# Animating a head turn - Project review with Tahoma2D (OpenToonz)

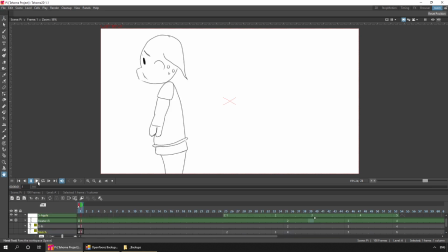[8:18]
So if we take a look at that. So it's still approximately the same timing and I may have just adjusted it slightly but I drew these on a new level over the top of the
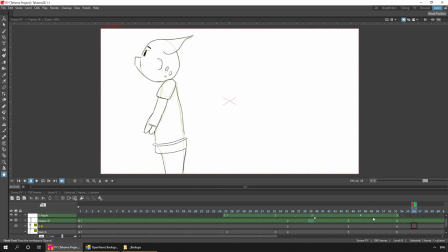[8:33]
old drawings using them as a basis of where I wanted him but neatening up the features a little bit so for instance here you can see I've drawn a little bit of his face next to his snout but leaving a small gap in the line just to signify where the side of his face is but to not have a continual line going around his face next to the snout.
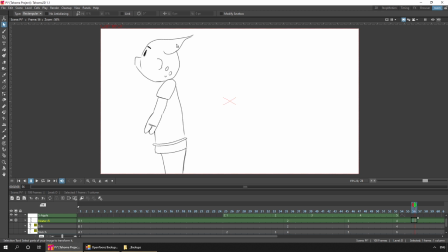[8:52]
I've also drawn the ear without having the complete circle of the head, so overall it's starting to look much much neater, ready for drawing the neat ink lines over the top. The neater your sketches, the easier the ink stage will be.
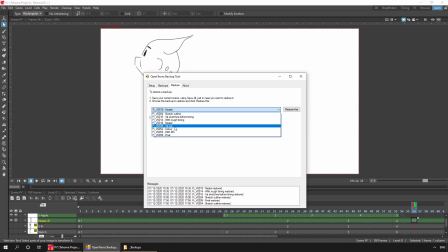[9:07]
And that's the next version of the project, so if we take a look at that.
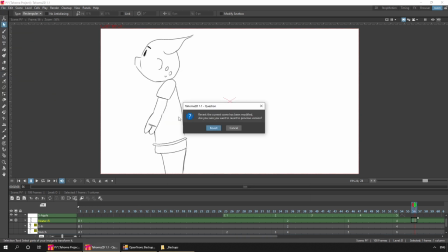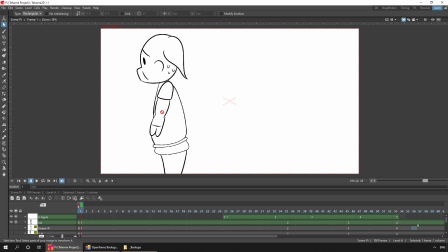[9:16]
And here you can see I've drawn Pi using a neat ink line, so that's the normal brush on a smart raster level using a solid black colour. And again, if we play that, and it's still the same drawings of Pi, just drawn neatly,
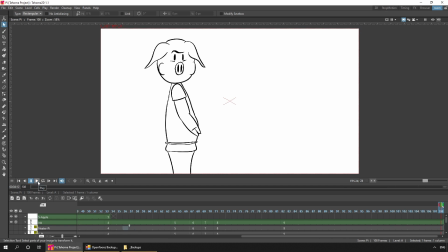[9:32]
and I've not added any extra movement to the apple yet, so it still shows the same rough timing.
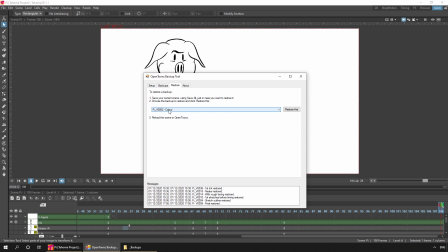[9:40]
If we take a look at the next version, this is where I've added colour, and
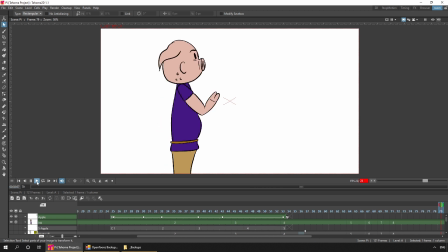[9:50]
as well as adding colour, you can see that I've added movement to the apple. And I did this using the Animate tool.
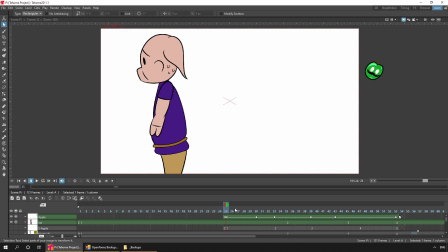[9:57]
You can see on the top column here, I've got keys to set the movement of the apple and the rotation. You can see that it rotates as he comes in, and when it bounces off Pi, it continues to rotate as he moves down in an arc shape.
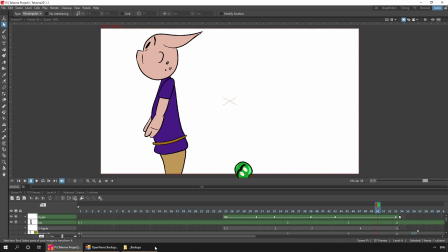[10:13]
And if I had more time, I would have practiced more with the motion path for this, which would have been ideal for it. But I only really had one afternoon to complete the animation, so I did it the easy way as I knew how to do. And like a lot of things in Open Tombs and Tahoma, there's more than one way to get the same outcome.
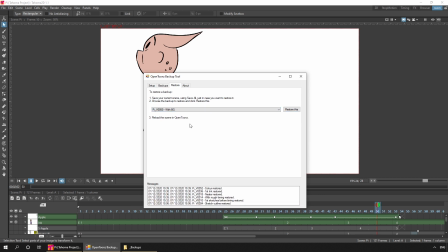[10:32]
So next, I added the background.
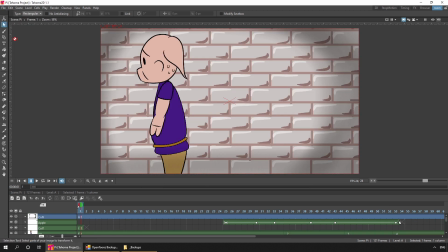[10:36]
And as well as adding the background, I believe I also added one or two extra in-betweens. Not as many as I'd like to have added, but still it makes the animation much smoother. So for the background, I added one drawing of the brickwork behind Pi,
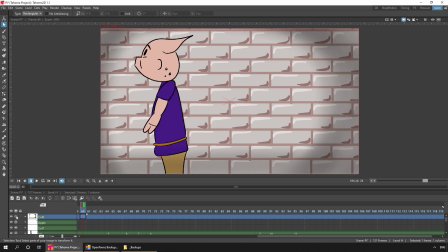[10:52]
and on a column in front of Pi I've added a vignette effect and for that I just use an airbrush and painted black around the edges of the screen as
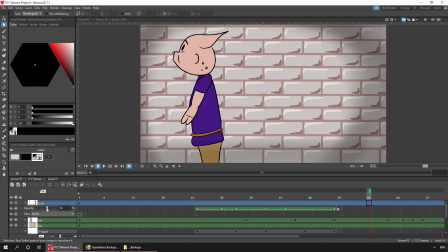[11:03]
you can see here and then I reduce the opacity so it wasn't as strong in effect and then in the scene settings I tick the box at the
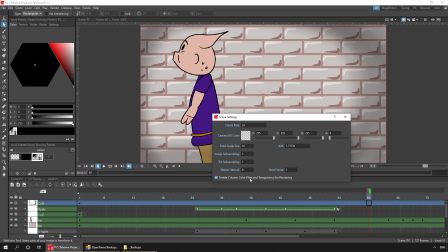[11:14]
bottom which enabled that transparency effect to be rendered out and
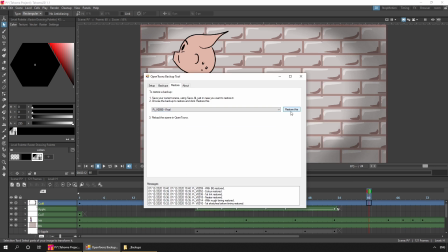[11:21]
then we've got the final version of the scene
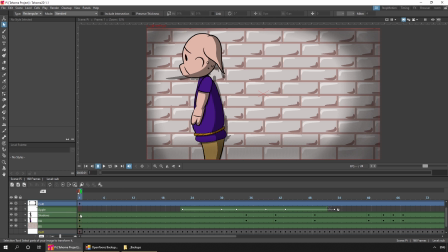[11:26]
and in this I just added some shadows I did this on a new level as you can see here and
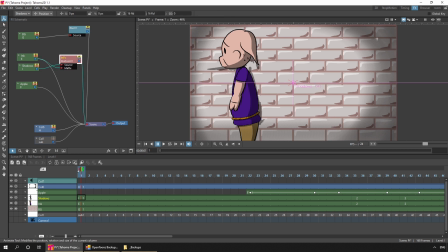[11:39]
then use a matte effect to include the shadows only where Pi was drawn so if I preview that you see the shadow is just clipped to his body then also I added a blur effect to blow out the background just so that Pi stood out a little bit and looks a little bit
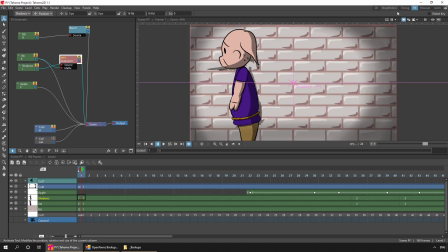[11:56]
clearer. So if you take a look at that in the normal viewer, you'll
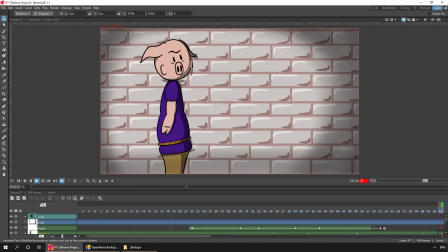see that I also added an extra drawing to show him blinking and also added a little sound effect to it.
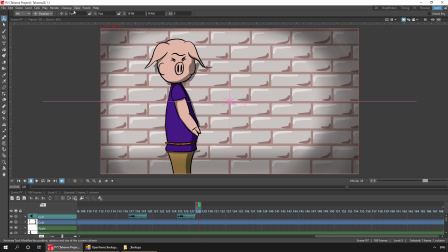[12:19]
So if you take a look at the full animation including all the effects, it